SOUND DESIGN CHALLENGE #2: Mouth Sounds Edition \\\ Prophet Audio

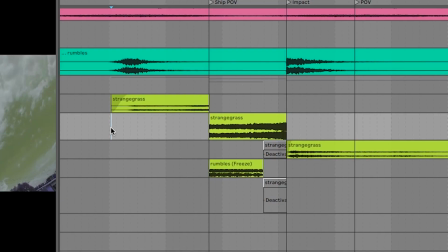1579s
So at the start, Griff gave me this one long sample to accompany the plane falling down,
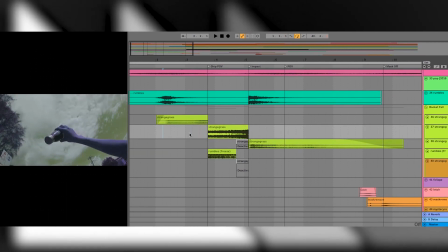1584s
and I chopped them up into 3 different sections, with the first one being as if you're hearing it from where the camera is. Then this shot changes to a point of view shot from the ship falling, so I made sure the sound was changed so that it sounds like as if you're in the ship when it's falling. Then it goes back to the exterior sound. So I've grouped them together and they sound like this.
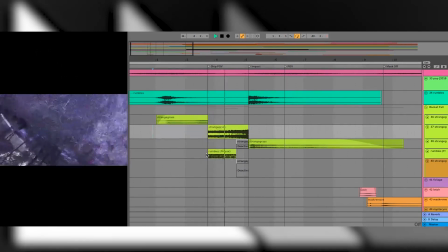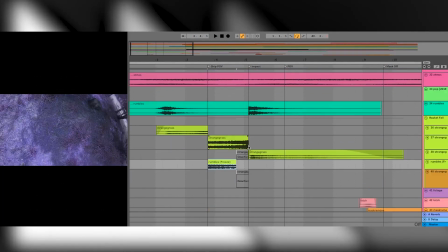1613s
So I layered that with a really compressed rumble, and it has that really heavy sound as if you're sitting in the airplane, with the engine sound really loud, but the plane walls being like a filter cutting off all the windy sound. So that's the rumble that's laid on top. So I laid another sample that was reused from this, and I pitched it up, made it faster,
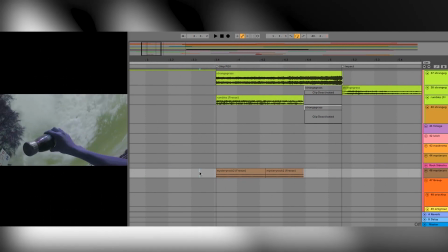1639s
and made it as if it's like an alarm ringing tone from the pilot's cockpit or whatever, like an alarm tone, just to add that extra hectic feel.
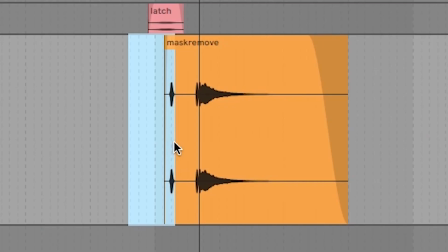1651s
Next is the mask reveal, and thanks to Julien's pot lid,
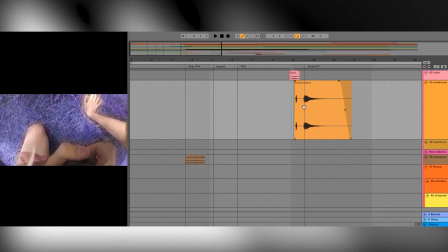1656s
I use that as a trigger to bring all the high frequency content, as if this person that's landed on this planet could only hear the muffle sound in his suit.
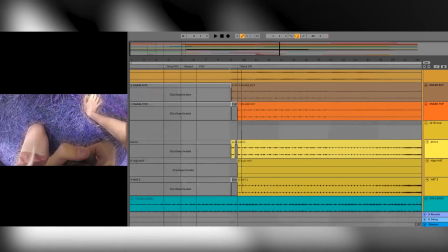1667s
So when he takes off the mask, he can hear the real world. So that meant taking out all the high frequency content in the music as well.
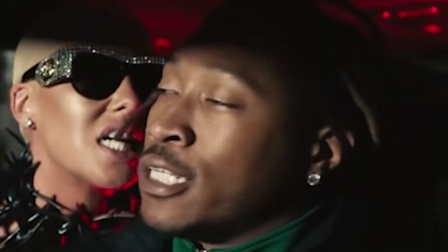1674s
So at that point when the high frequency content comes in,
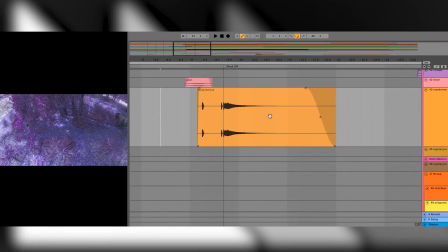1683s
and that helps to mold the sound design and music together much more in sync. Next, I played with the panning of all the samples.
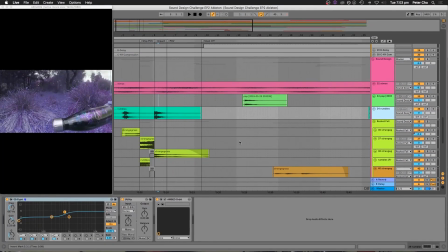1692s
Instead of using the pan option on Ableton, I found this awesome Ambio Orbit plugin made by Sennheiser.
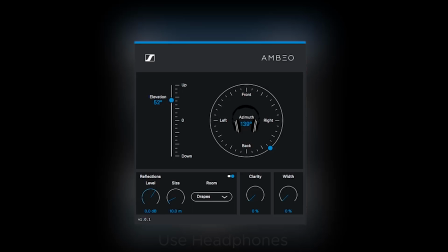1699s
And you can see that you can pan from front, right, left to back, and a elevation, so top to bottom pan.
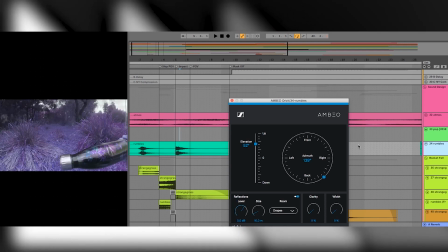1707s
The top to bottom pan isn't that effective, but the side panning is actually really effective. So you can see when the spaceship is falling, so let's track that.
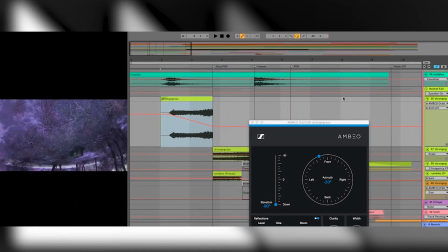1721s
So you can see that the automation is following the plane.
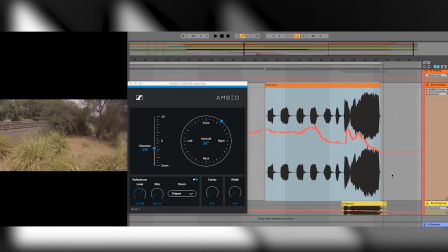1726s
So I applied the Ambio plugin to the chirpy sound at the end, and similar to the spaceship falling, I followed the movement of the person. So it's slightly to the right when he's walking in.
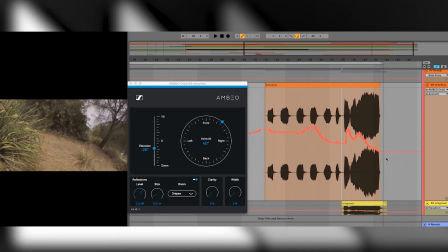1745s
And this spike is when he falls, and the actual placement of the orb is on his right side, so the sound shifts.
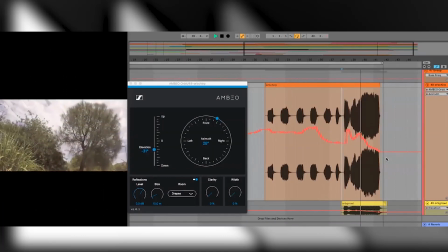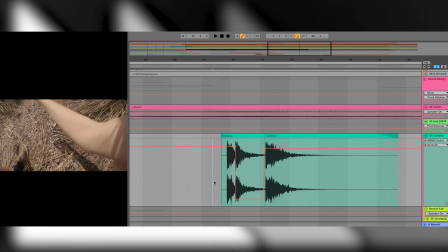1760s
Once again, I use the panning on the rumbles, and it is definitely more directional than using a normal pan. You can see in the shot, he flinches towards his right, then towards his left.
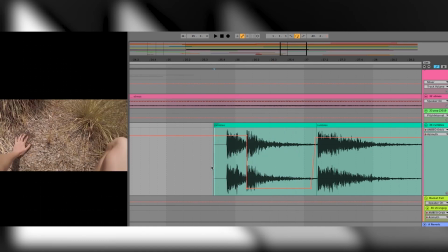1776s
So I made sure that the sound was coming from the right first, and then the second, and then the third one being a bit more distant to the right. Some other places in the music, I cut out certain elements because there was too much low end in there already, so I felt like there was too much.
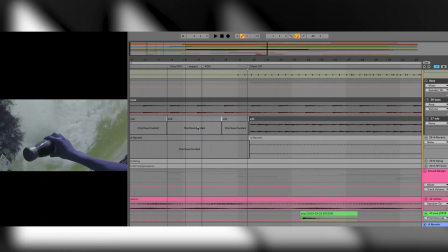1795s
And I also took some of the subs out because I felt like when the mask comes off, it hits harder. So basically just saving that. There was this super awesome growling noise as well.
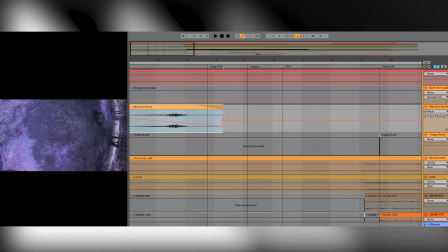1809s
The sample finished a bit too short, so I added some echo, this Valhalla frequency echo that's free. And yeah, just made the sample last a bit longer. And that's about it for this clip. Ultimately, I just made sure that the sound design and music felt like it was coming from the same spot.